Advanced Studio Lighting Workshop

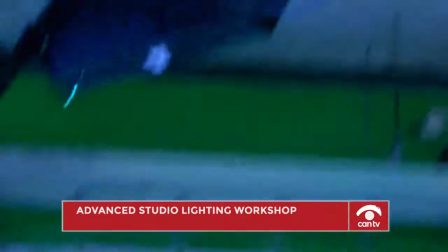(16:45)
I've missed the old television classic days of three-point lighting, and that's why we still teach three-point lighting at CanTV, and why we encourage you to do three-point lighting.
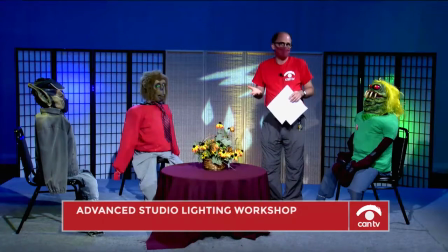(16:55)
Why not? We've cut.
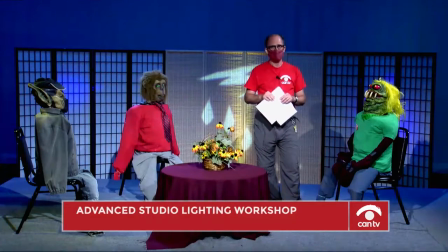(16:56)
Yes, we have, everything is LED in here, but that doesn't mean you have to act like, you know, let's just, let's just throw up all the lights and get on with the show.
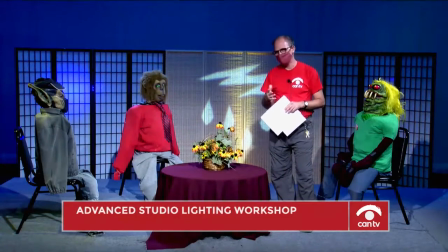(17:06)
You know, there are some people, that's the only choice they have. They don't have a big crew. They may have one person helping them, and they don't have a lot of time or energy.
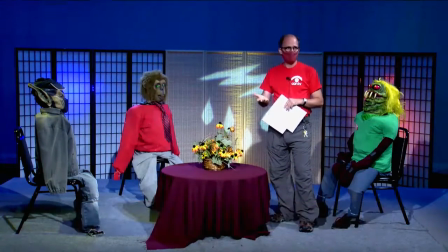(17:16)
Maybe somebody's a little older, and they might want to get up on the ladder over and over again. That's understandable. You know, we're not saying, don't just bring up all the lights, don't do boring lighting. No, we understand you got to focus on what works for you.
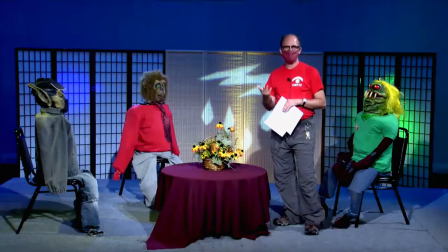(17:33)
But if you have the desire and you have the creativity, we encourage you to think deeper about lighting, to make an actual effort, you know, do what you call three-point lighting, which is key,
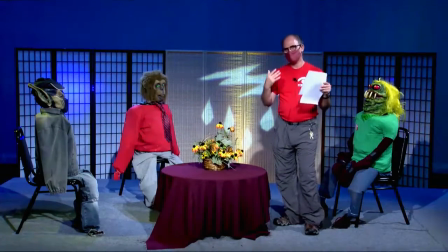(17:47)
fill, and backlight, and then embellish that. because key, fill, backlight, that is a starting point.
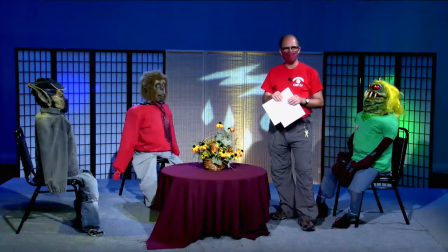(17:53)
That is not the end all. And you don't even have to like always use all three of those, you know, sometimes you use less. So let's talk about that. With this set, the idea was to make it kind of upbeat, bright, fairly even lighting.
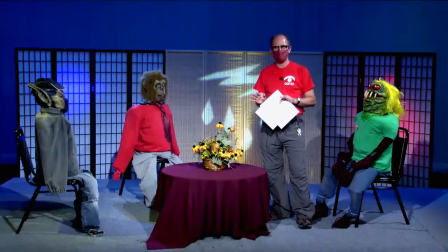(18:11)
You know, let's just say this is a talk show and we wanna talk about current topics. We wanna talk about, these guys are here to talk about, you know, everything that's going on right now in the country.
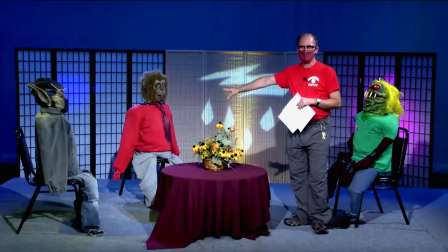(18:22)
So it's stormy days, as we can see from the cookie back here. So, you know, it's going to have, the topic is going to have a little edge to it.
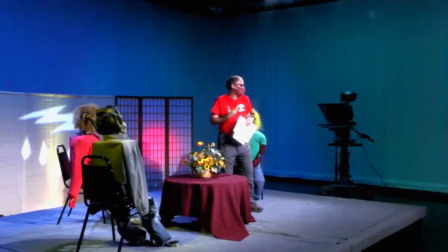(18:30)
So therefore, we don't want the light to be too bright and too flat. We want to have a little edge to it.
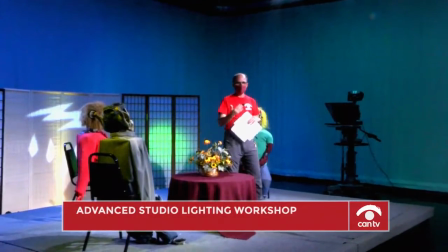(18:37)
And so the idea is to make the ratio, that's how you control the mood,
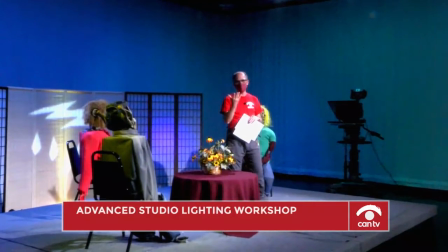(18:42)
the mood of your show, is the lighting ratio between your main lighting, which is your key light, your key lights,
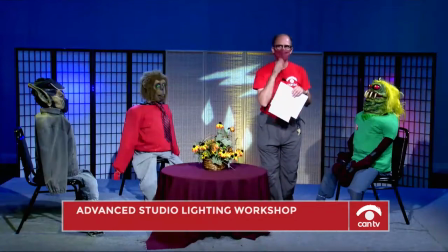(18:49)
and your fill lights. So the key light causes dark shadows on the other side of the face, on the body, causes dark shadows. And so how dark do you want those shadows to be? You know, that is what I mean by a key-to-fill ratio.
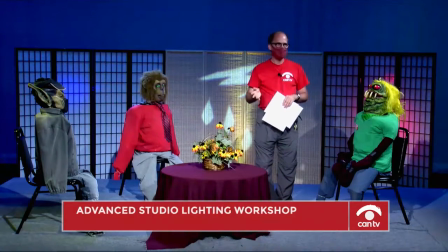(19:06)
So that relationship. Now, if you want it to be roughly, like I say, a happy, upbeat, bright kind of show,
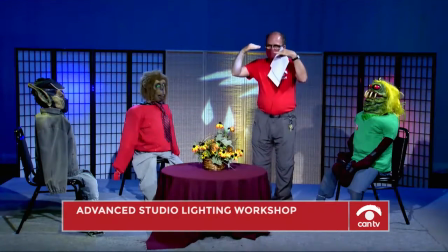(19:14)
then that key to fill ratio should be roughly 2 to 1. It could be even 3 to 1.
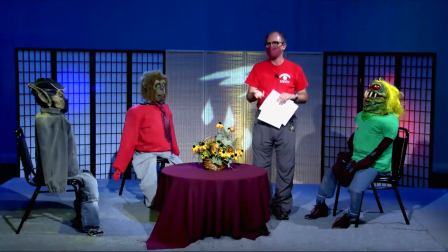(19:20)
In other words, the key light could be twice as bright or three times as bright as your fill light that's trying to fill in the shadows. So 2 to 1, 3 to 1 ratio is good for your average kind of talk show. Here we kind of did that.
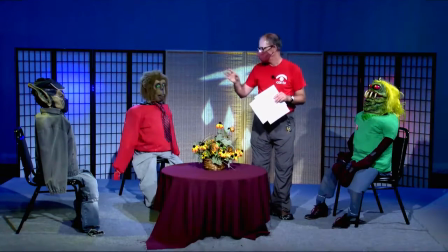(19:35)
I would say we went for a 3 to 1. It's maybe a little bit more than 3 to 1, but 3 and a half to 1 ratio. So that's something you have to also think about in advance when you're planning your show. You know, what's the mood of the show?
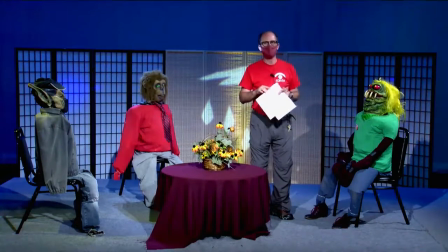(19:49)
How edgy do you want it? Or how peppy, how bright, how happy do you want it? You know, these are cliches, you know, these lighting scenarios.
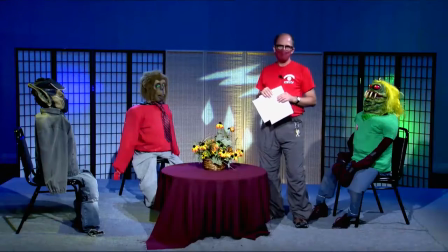(19:58)
But, you know, they're true. You know, and something's all bright and everything and colorful. And as you can see in the background here, we've got all these, like,
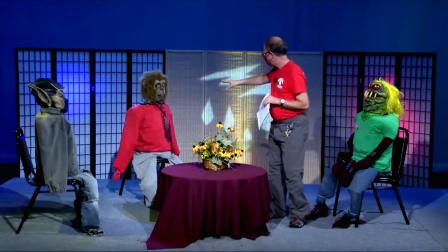(20:07)
colorful lights that are highlighting these little divider things back here, these screens. You know, that's what we're going for. We want people to feel comfortable. We want them to feel entertained.
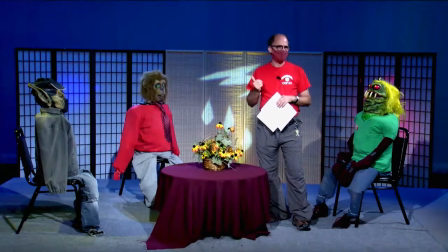(20:21)
It's like eye candy, all these colors. And you might notice that the lights that are behind those screens, they're kind of oscillating. They are going from color to color. And that's, I've never tried that before.
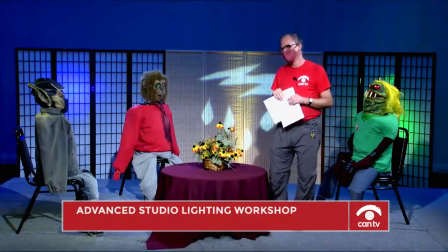(20:37)
Or this is a first for me. And I think I like it. It's giving a little more energy to these dead guys that are sitting here.
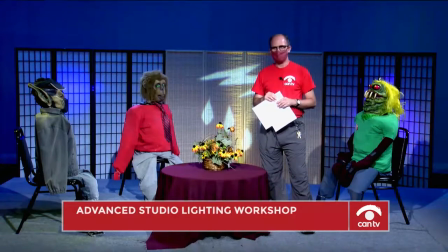(20:47)
Yeah, because they're not saying much. So yeah, I just decided, let me make some colorful lights in the background. Might as well make them oscillate a little bit.